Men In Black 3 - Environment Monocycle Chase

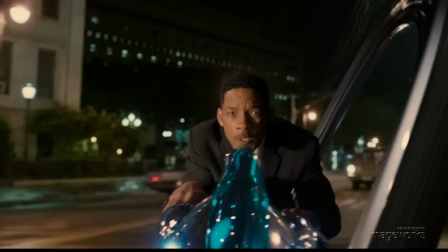12s What happens if Boris gets the arc cast? Rock the night invasion, total destruction to burn!
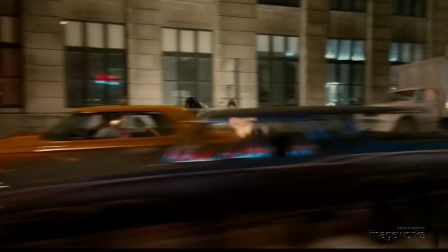16s
The monocycle chase through the streets of Queens, New York was a very complex mix of live-action, blue-screen, and digital set pieces.
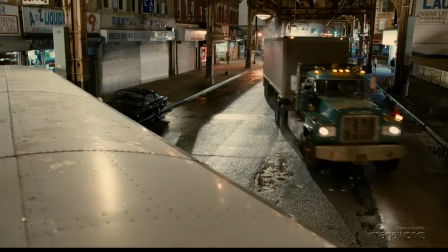24s
Background plates were shot at night and then stabilized and match-moved.
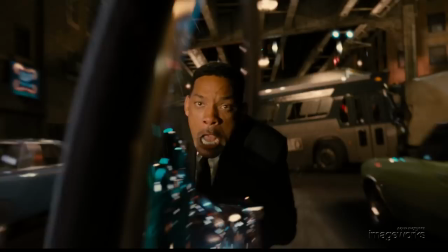28s
Additionally, highly detailed rotoscope of cars, signs, and street pieces was done in order to allow tight integration of our digital monocycles into the live-action plates.
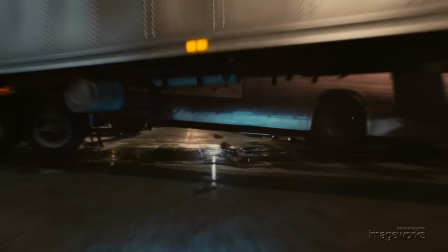37s
An elaborate vehicle crash and pile-up was designed and shot, but later in editorial the filmmakers wanted to have a couple more angles on the action that didn't get originally filmed.
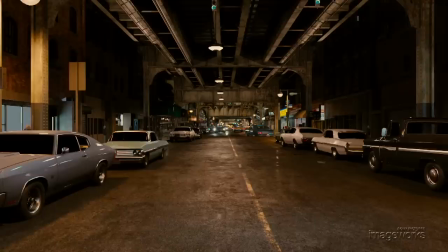46s
Artists then had to recreate three city blocks, the crash, and all effects completely digitally.
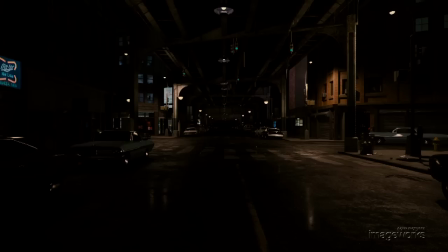53s
Detailed surveys and HDR photographs were taken of the location during our nights of filming.
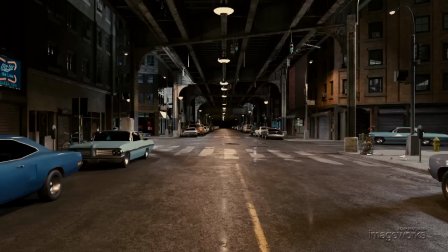59s
This reference was used as the basis for the digital build.
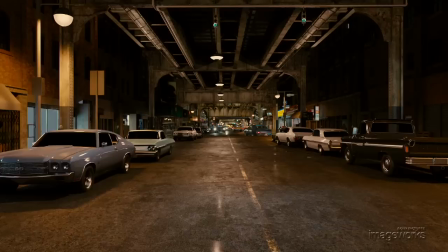62s
Artists then skillfully built, textured, and lit all the hundreds of pieces that went into creating three complete blocks of Queens, New York.
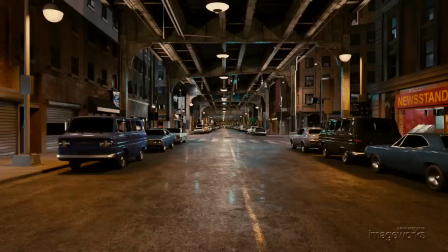69s
Puddled water, light flares, period cars, and lots of wear and tear on the streets and buildings were all combined to create the photoreal environment.
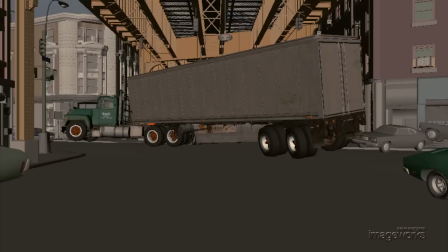77s
For the actual semi-trailer truck crash,
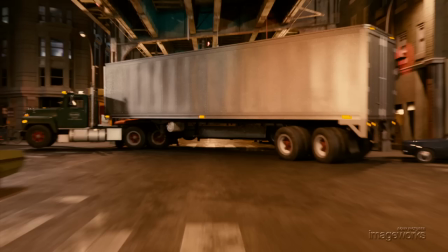79s
animators combined keyframe animation and simulation to achieve the dynamic interaction between the truck, box truck, bus, and street.
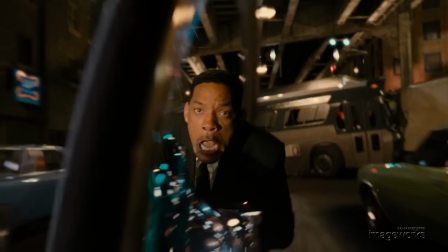87s
Effects artists then created water sprays, tire smoke, sparks, and other debris along with detailed lighting to seamlessly blend between live-action and purely digital shots.
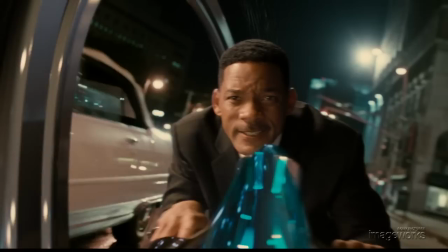98s
Ultimately, the monocycle sequence utilized a dizzying array and combination of techniques.
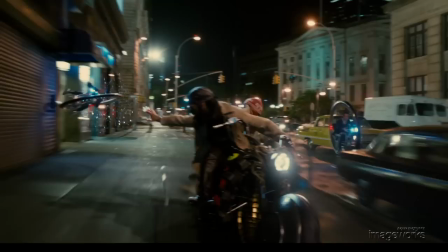103s
Live-action backgrounds, fully digital backgrounds, CG characters combined with on-set photography,
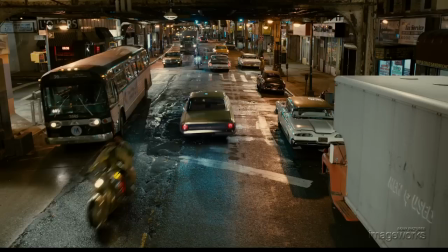109s
CG vehicles with live-action characters, and a diverse range of effects.
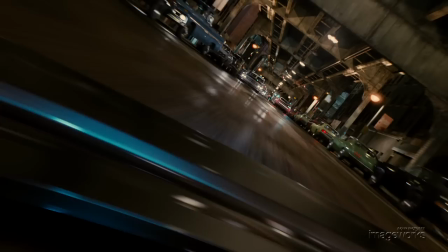113s
Artists used cutting-edge techniques in lighting and simulation to seamlessly create the chase across entire city blocks, all the while keeping the audience in the heart of the action.